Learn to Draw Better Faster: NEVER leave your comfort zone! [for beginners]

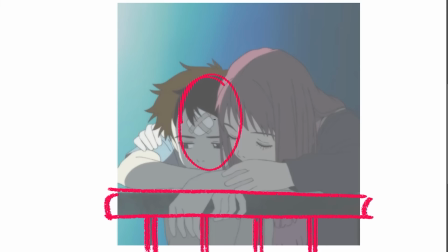749s
Imagine them doing something, and then add the story on top of that. I like this, though, because this character has a pose. Very sad. And if we already take your concept of the story, this could be that story. This right here could be a person with like a ghost leaning over him. Really cool stuff, though.
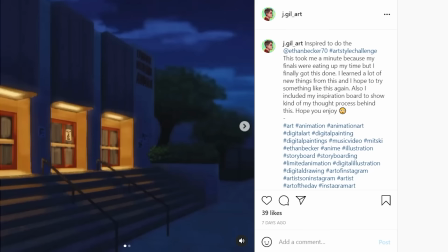765s
I like this idea. Keep it going.
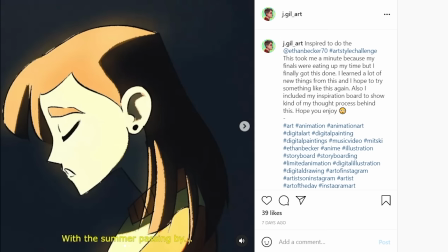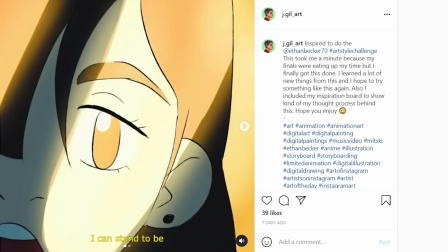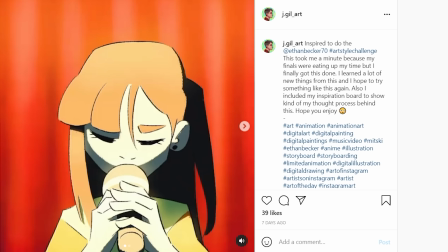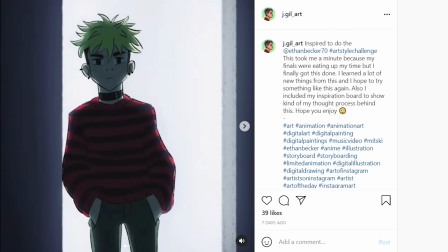Dang, that's what I'm talking about. Jay Gill art is crushing it. Look, it's like almost like a full animation right here. This is awesome. Got the music, got the animation. This is the kind of stuff that I want to see from y'all.
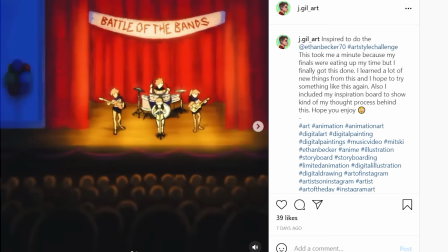802s
This has a whole world. This has a whole vibe to it. This is the power of animation. You can create your own ideas and create your own world and get this stuff across.
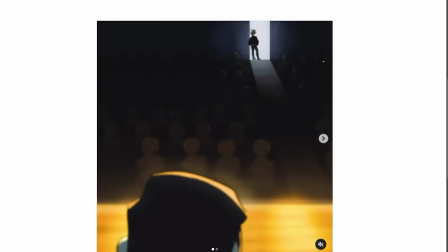810s
I don't have anything to say about this except for the composition, really. And this is just a pointer that I wanted to tell you specifically, Jay Gill. My main concern is the floor layout within the composition. There are some auditoriums that are built like this where the door's way at the top.
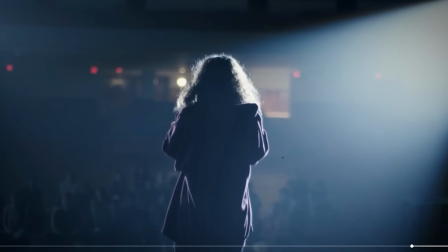823s
But if you want to create this more cinematically, let's see what other cinematographers have done. This is from Euphoria right here. There's a auditorium right here. And we can see that there is a door back here. And this is where Rue sits. What I'm going to do is take the layout of this Instagram post, which is a standard square.
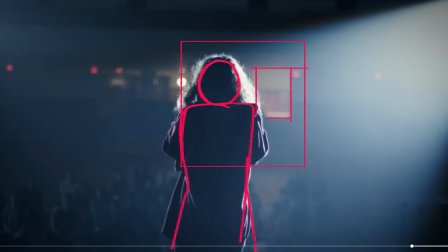842s
Now I'm going to slap that right over here.
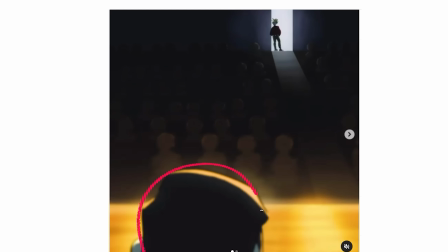844s
That's the composition that I want, because in your composition, the main character is all the way down here and this person's right here. We need to bring these two subject matters closer together, because there's so much space not being used right here,
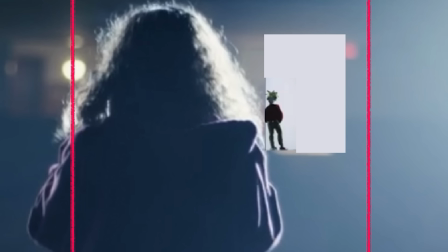858s
and it's just too much for the eye compositionally. All right, let's take the cinematic format and add this other character right here.
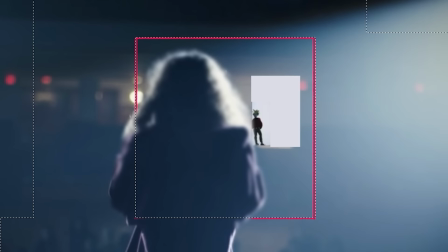864s
All right, now what I'm going to do is zoom in, grab Rue, the foreground character, and I'm going to give her a slight blur. And to help me focus on the framing, I'm just going to make this black right here. And there we go. Now we have a composition that really brings both of these characters together. Now we can focus on that the story is about them too. And what you can even do with this is take her layer.
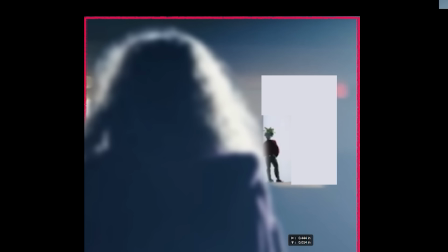883s
If you were going to be moving layers in animation, make it a little bit simpler for yourself, is that you can do a slow pan from right to left to uncover that character sitting back there. That's what I would do if I was a director. I am a director. And that's what I would do if I was doing storyboards. That's how I would go about revealing this character that she likes back here.
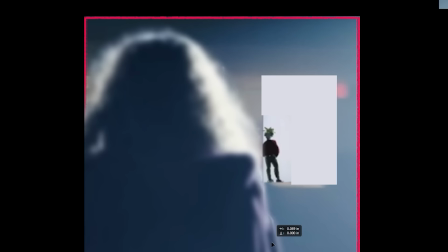901s
Or I would start like this, and then I would move her from left to right, and as she covers him and swipes through the screen, that's gonna be the transition into the next shot where it's an up close of him. That's how you do a transition from far shot to close up shot of him. Something wipes the screen slowly, and then we cut to the next shot. Boom, there you have it.
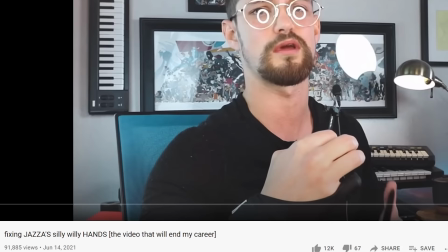920s
Don't ever leave your comfort zone, ever. If you like me going over your work, send your stuff to the next drawing challenge in my previous video where we fight Jazza.
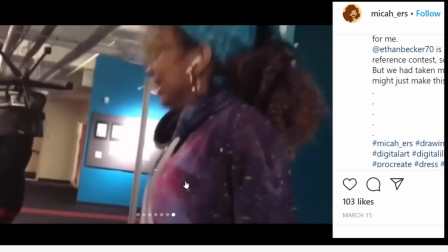928s
I'm gonna be reviewing the rest of these in a different video, but as for that one, I wanna be seeing you doing video reference.
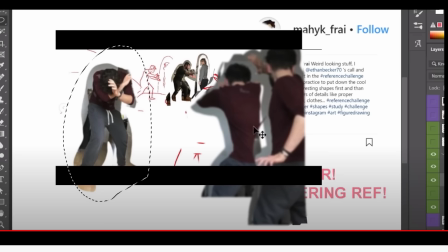933s
I wanna be seeing you fighting each other, basically taking still shots of you fighting each other and drawing over those for, you know, as reference. Watch my last video to understand what I'm talking about. Honestly, I have the best time looking over your videos and the references that you do because it's freaking hilarious. And honestly, I feel like I enjoy interacting with you more than I like doing just straight up tutorials. So let me know if you like this type of format where I kind of go over your stuff at the end of the video. Let me know what kind of stuff that you want me to start drawing over. You want me to start going over backgrounds more, or just in general the type of stuff that I went over here?
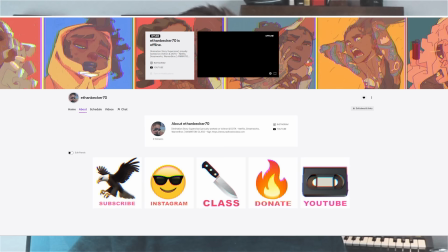964s
These are just in general type of notes, you know what I'm saying? Also, EthanBecker70 on Twitch, I'm gonna be flipping reviewing your work. It's like a big portfolio review where I just sit down with y'all, and maybe on the side I'm gonna be doing some animation and just doing my own thing, but it's gonna be chill. It's gonna be a chill Twitch, me just sitting down with y'all. Go dink a skink right now on my Twitch and go check it out. I'm gonna be starting streaming real soon. I've got one last question for you. Have you ever felt like you were stupid? Have you ever felt like you just wanted to get learnt and a little bit turnt? Go check out Ahmed Alduri's class.